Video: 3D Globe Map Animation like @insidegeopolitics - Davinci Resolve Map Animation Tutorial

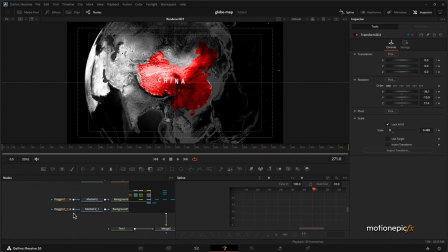[12:43]
Now of course you can animate this further, you can add all sorts of effects to this.
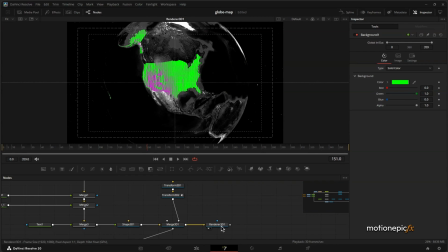[12:48]
Let's add in light to this scene. Actually, this is completely optional step. You're pretty much done. We have the animation that we want.
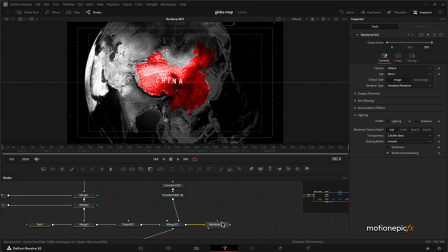[12:57]
But to add more depth to our scene, what we can do is enable lighting and shadows.
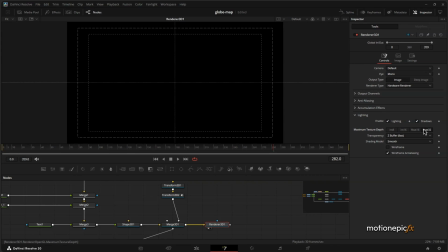[13:03]
Let's also turn on float 32. And you can also enable depth of field if you want. Go to anti-aliasing and go to accumulation effects. You can enable depth of field over here. But for now, let's just disable that. And now our whole scene will turn black because there is no light in our scene.
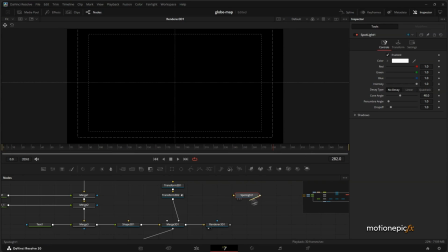[13:23]
Let's add in a spotlight. Connect that to the Merge 3D.
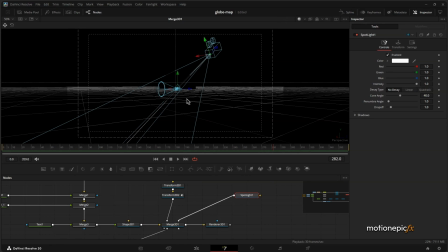[13:28]
And let's go to the Merge 3D and see what we have done over here. Our light is right in the middle.
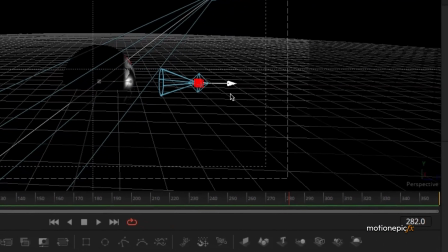[13:33]
So let's just drag it back like so. All right.
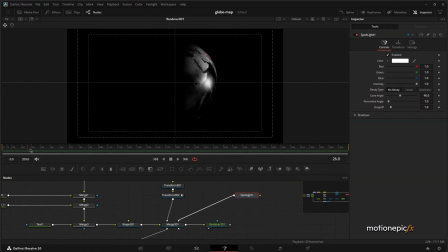[13:39]
So now in the Render 3D, we can see our globe. But then it's static. The light is static. It's not moving along with the camera. So what we can do is we can copy this transform 3D and paste it after the spotlight.
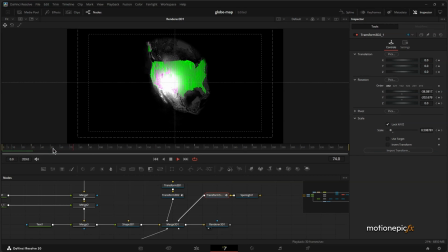[13:56]
And that way our light will also move with the camera over here. Now all we have to do is go to spotlight and let's increase the intensity a bit. All right. And let's go to transform and change the position.
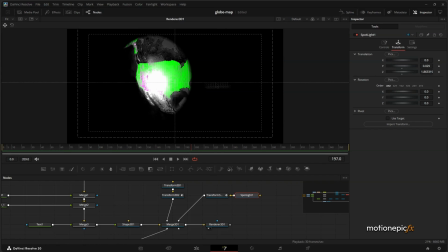[14:15]
And we kind of want this specular light in the middle. So just keep on playing around with these values till we get it right.
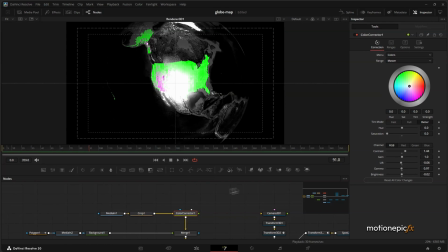[14:24]
Something like this. Now, of course, if you want to, you can disable color corrector to get that full look of the blue planet. But then I'm going to go for that stylized look like inside Geopolitics.
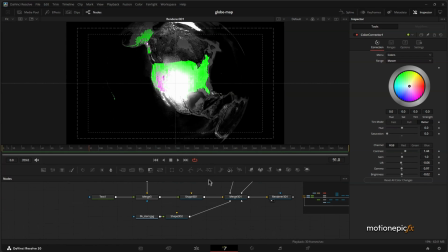[14:36]
If you don't want this specular light affecting the shape over here too much, so you can go to the shape 3D, go to material specular,
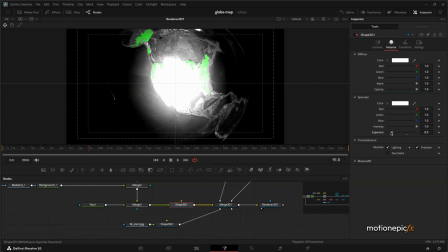[14:44]
and you can reduce the exponent like that and maybe change the intensity as well.
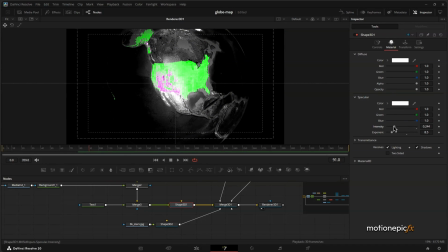[14:49]
You can even change the color over here. So I'm going to just reduce that like so and kind of increase the exponent quite a bit. Play around with these small settings to get the desired result. But as you can see, we did lose the starry background.
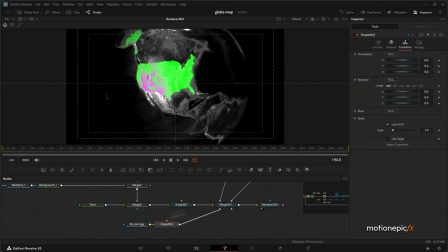[15:05]
So let's just go to shape 3D over here, which is connected to the background image. Go to material. Actually, let's go to controls over here, go to lighting and check affected by lights, and that way you'll get the stars back in your scene over here. Who doesn't like stars? I think that's just pretty much it.
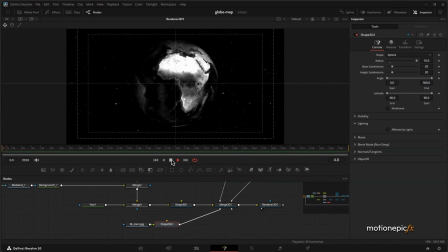[15:24]
That's how easy it is to create this animation.
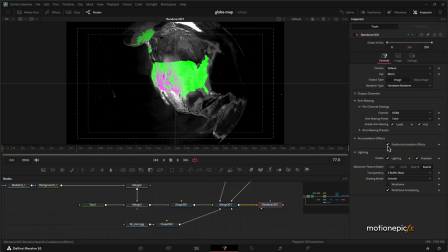[15:27]
And if you want to, you can turn on depth of field and go to your camera 3D and change the focal plane to sort of focus on country that you want to highlight.
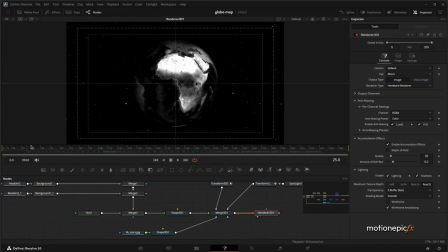[15:42]
For example, this one. That's actually pretty much it. So yeah, thank you so much for watching the video. I hope this was helpful. If you want to create more cool map animations, I do have a course. I'll just put the link in the description, or you can watch the preview right now.
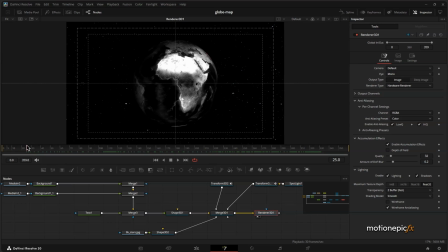[15:59]
If you want to improve your map animation skills, do check that out. Subscribe, like the video, and I'll see you guys in the next one.